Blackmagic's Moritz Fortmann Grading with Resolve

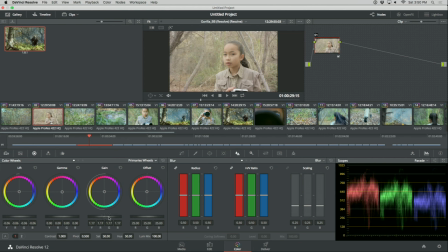[12:44]
And all of this can be done via the interface. We have our own panel, which is amazing, but also third-party panels work, the Element and so forth, Tangent Wave, actually
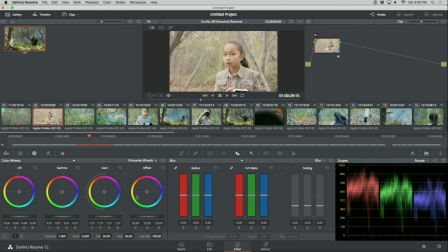[12:57]
very nice tools to work with Resolve, so there's different options. So lift gamma gain adjustment, bit of color separation. And again, you have different ways of manipulating that, so you can go into your bars here, there's different ways.
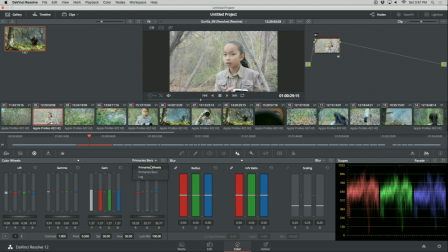[13:15]
I'd like to maybe apply a bit of saturation here. And we can go to our curves and apply a bit of an S-curve just to give it a bit more contrast, a bit more of a filmic look. And we can see quite quickly,
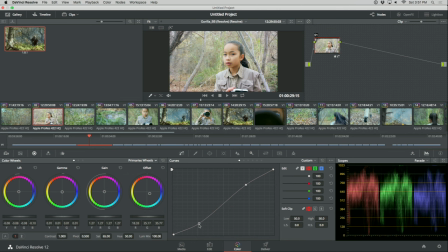[13:35]
and obviously there's, LUTs, even for that camera, different cameras provide their own LUTs, which you can use, there's different workflow scenarios where you create LUTs on, for your dailies that you might want to incorporate here. And all of that is possible. So you can apply LUTs on a node base.
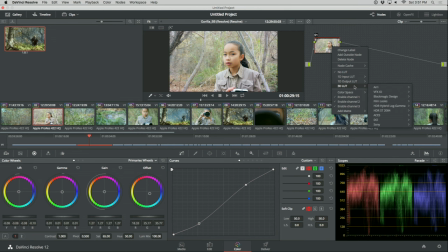[13:55]
You can apply it to all your footage. I mean, there's complete flexibility. If I have time, I like to start from scratch because that way I know what I have and really can get sort of the maximum out of the footage, I believe. But, there's different, it depends on what sort of your workflow scenario is.
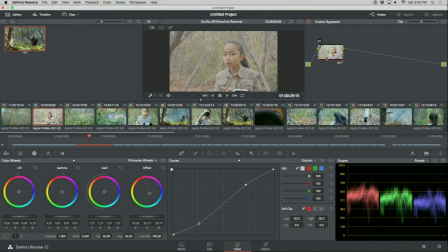[14:11]
So if we're happy sort of with this base correction, then now we can move on a bit, stylize the image or, even kind of improve it a bit more. So I would move on to a next node, just to kind of keep things separate and organized.
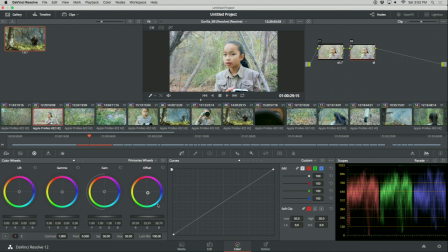[14:29]
And let's say we cool the shot down and I'm really going sort of all across the board just with offset. So you can see what we've done. If I wanted to protect my blacks, for example, I don't want to contaminate the blacks with some blue,
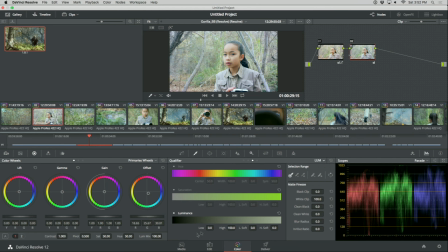[14:44]
we can use a key, just a simple luminance key, and just really just to put the key on, and just really protect the blacks so they stay nice and clean. Soften that, something like that.
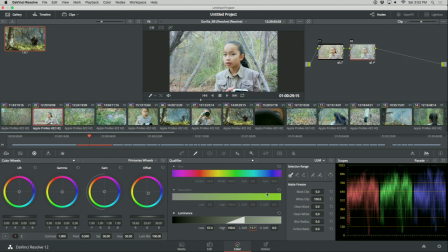[15:03]
We cooled the shot down, but let's say I want to actually maintain sort of the warmth of her skin, maybe the other sort of yellowish elements in the image. What we can do, we can create a layer node.
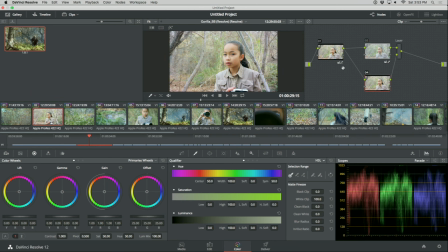[15:17]
And what a layer node does, it references back to the previous node, or actually any node in your color correct. So it's really nice that at any point you can go, oh, the original image had a nice red, which I kind of dialed out because we went really desaturated.
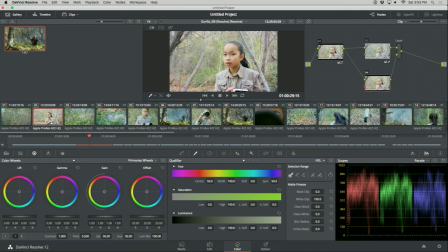[15:32]
I can always go back and pull that back in. So now this node looks at the previous node, and I can now apply key of a skin tone, soften that a lot. And you can see now it combines.
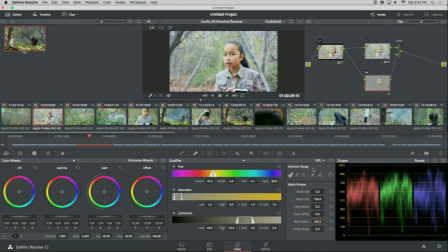[15:48]
It combines sort of this bluish tint, but it maintains the skin tone that I want. Another really common thing to do, you know, it always depends on time and, you know, budgets and workflow and so forth. But what's nice is, you know, just to create a vignette,
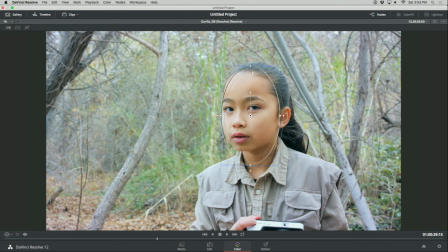[16:08]
for example, to put a bit of additional light into a face. Just as an example, you can adjust the softness.
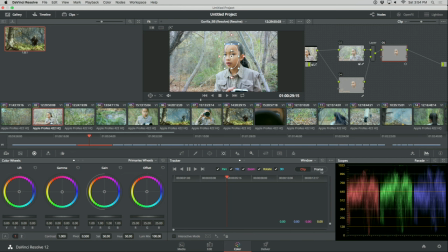[16:20]
And in this case, we go to our tracker and, you know, track the motion. Then in the other direction, and it's also news our 3D tracker, so it actually, you know, tries to kind of maintain the track even though she's turning her head and so forth in perspective.
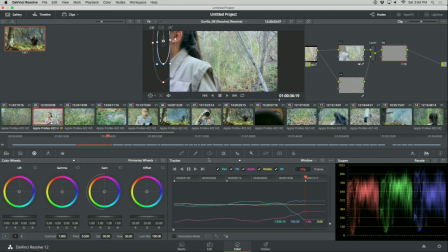[16:38]
How is it tracking her head? Say it again? How is that tracking her head automatically? Based on, I mean, hue, saturation, luminance, and, you know.